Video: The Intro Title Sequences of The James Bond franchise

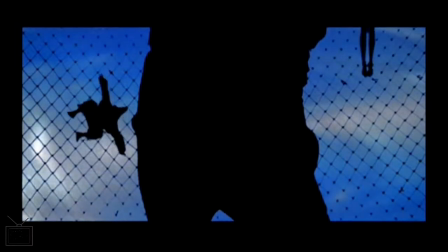Uh, and then we have Moonraker, which is very Moonraker.
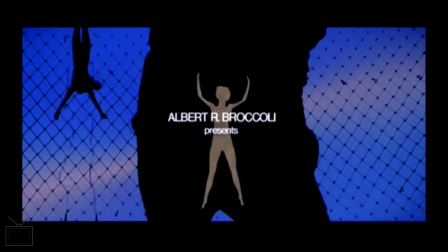It starts, off from a comedy bit with some comedy, sound effects.
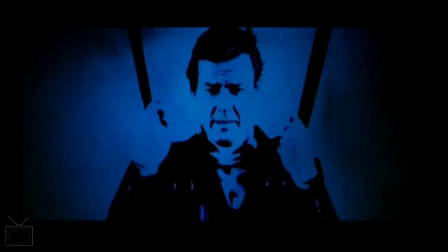It's got the kind of weird,
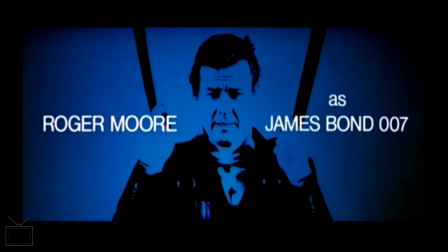like, sort of photo negative images of Roger Moore, which aren't as effective as just the plain silhouettes.
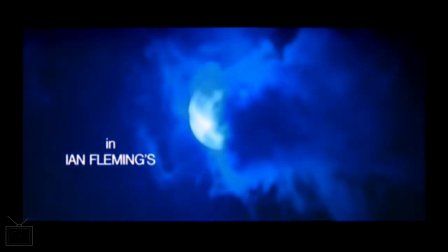Again, it's another title sequence that sort of sucks the film of energy.
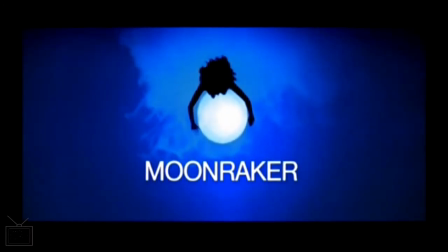Got another kind of slow ballad for the title song.
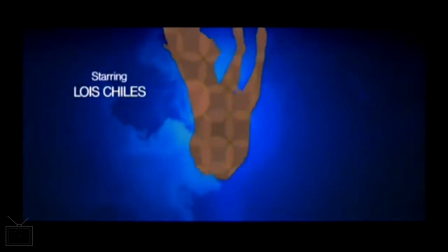It's surprising how little the sequence, evokes the
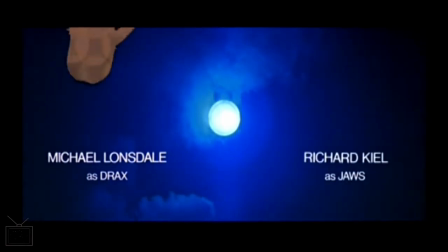space theming of the film. We don't get a huge amount of it.
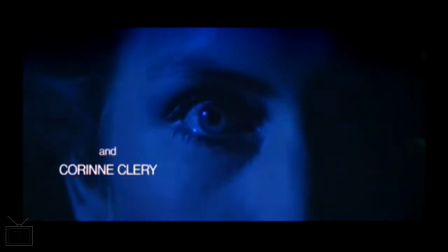I've seen your smile in
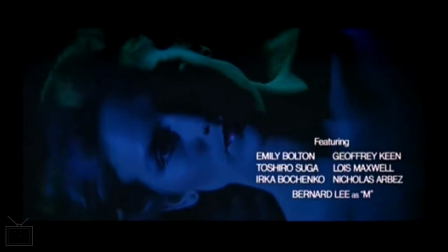1,000 dreams,
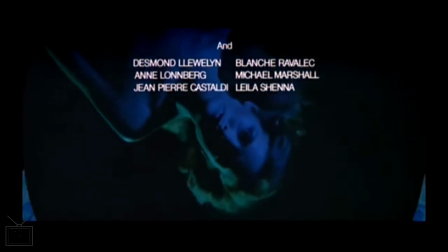felt your touch, and it always
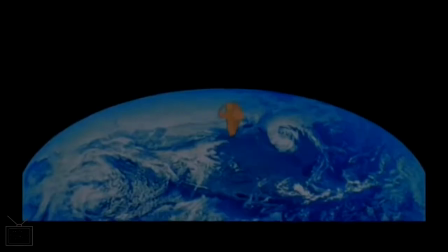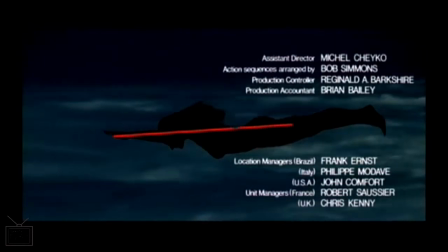I guess this lady here is supposed to be kind of like a rocket. I guess that's the idea.
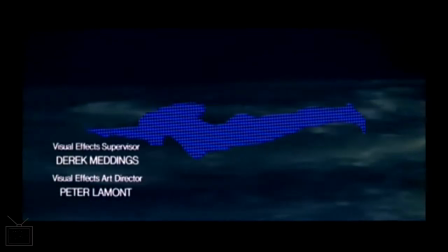I'm not sure about the sort of red and blue colouring, what that is supposed to be evoking.
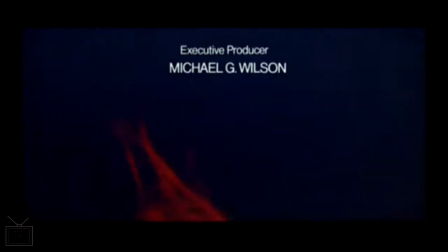I mean, this is a lovely disco ball here, catching up to the disco wave a bit late, I guess.
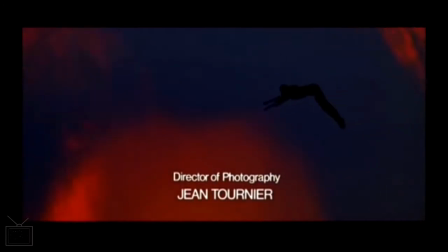But then Moonraker is a film of sort of grasping for popular trends, possibly at the wrong moment.
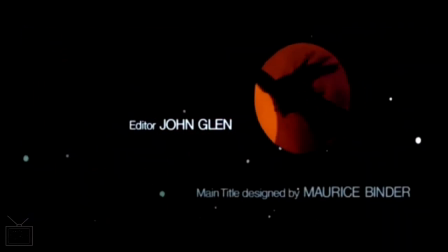I think we do have some attempts at kind of illustrating zero gravity, but the problem being
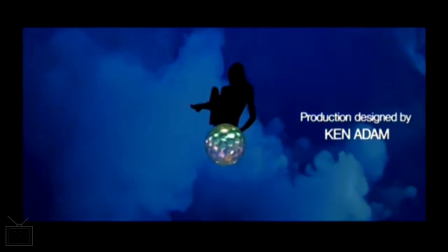it's not strongly differentiated off from kind of the gymnastics that we've seen in previous sequences.
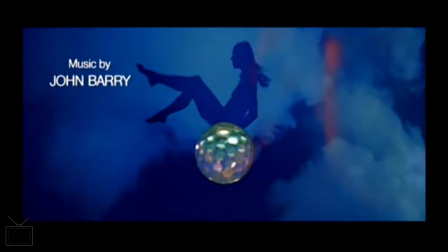So not a great one, this one.
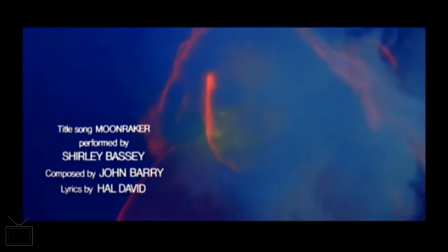in 1,000 dreams,
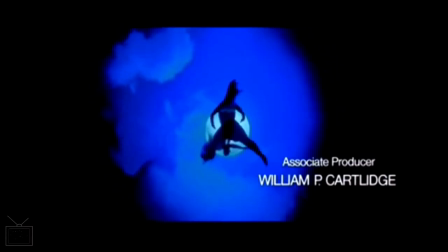felt your touch, and it always seemed
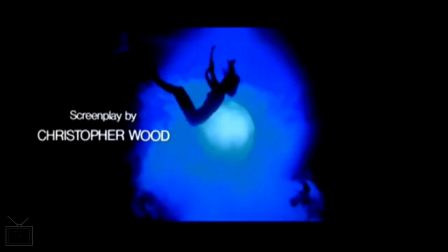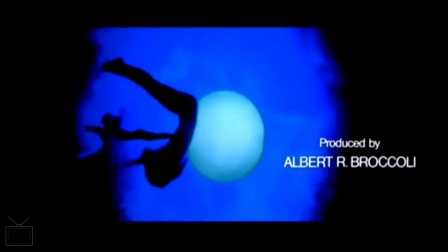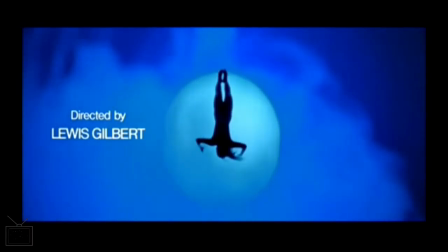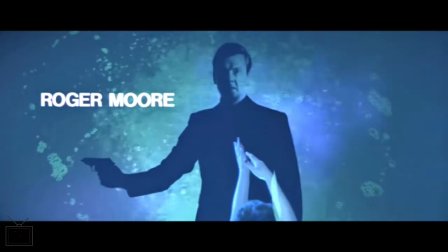For Yours Eyes Only was something of a course correction for the franchise as a whole,
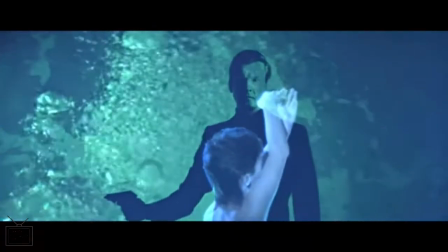steering back to a more low-key, inverted commas, realistic,
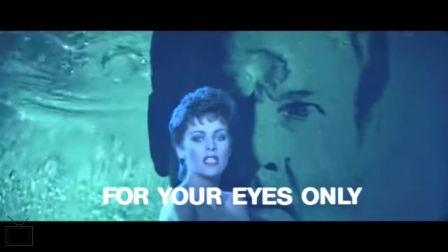thriller after Moonraker's laser fights in space.
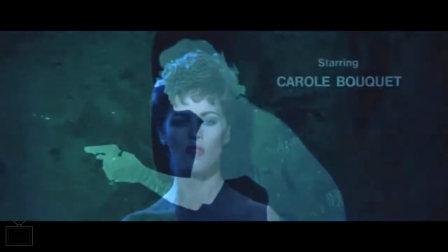And the interesting thing here,
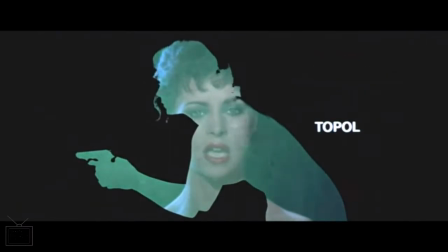this is the only title sequence in the entire franchise where the artist performing the song is actually seen on screen.
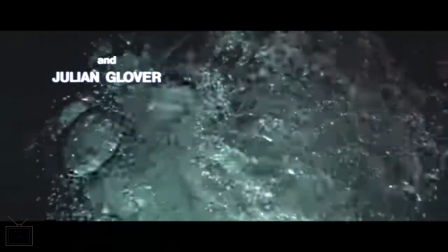I'm not sure why they went for that choice, but it makes the title sequence feel a bit different.
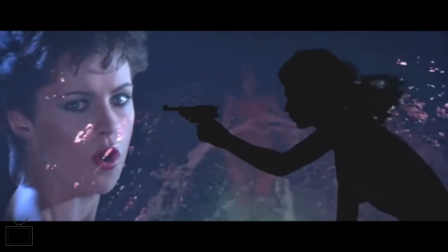I guess it almost feels like a music video in itself. And it's another sequence where I think,
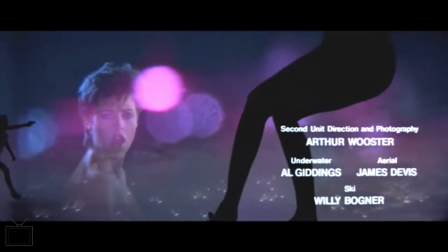Binder has struggled to identify anything in the film that he can really kind of
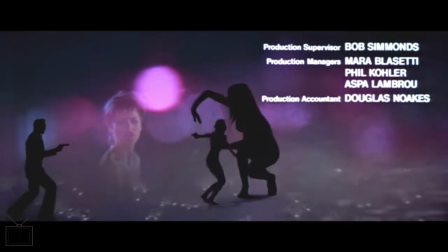use as a theme for this sequence, because there isn't really any theme here.
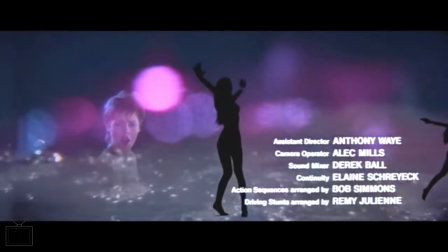I guess we get some water elements because the film's kind of,
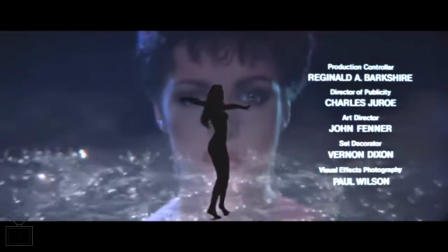I guess, pivotal moments at the start do involve a boat.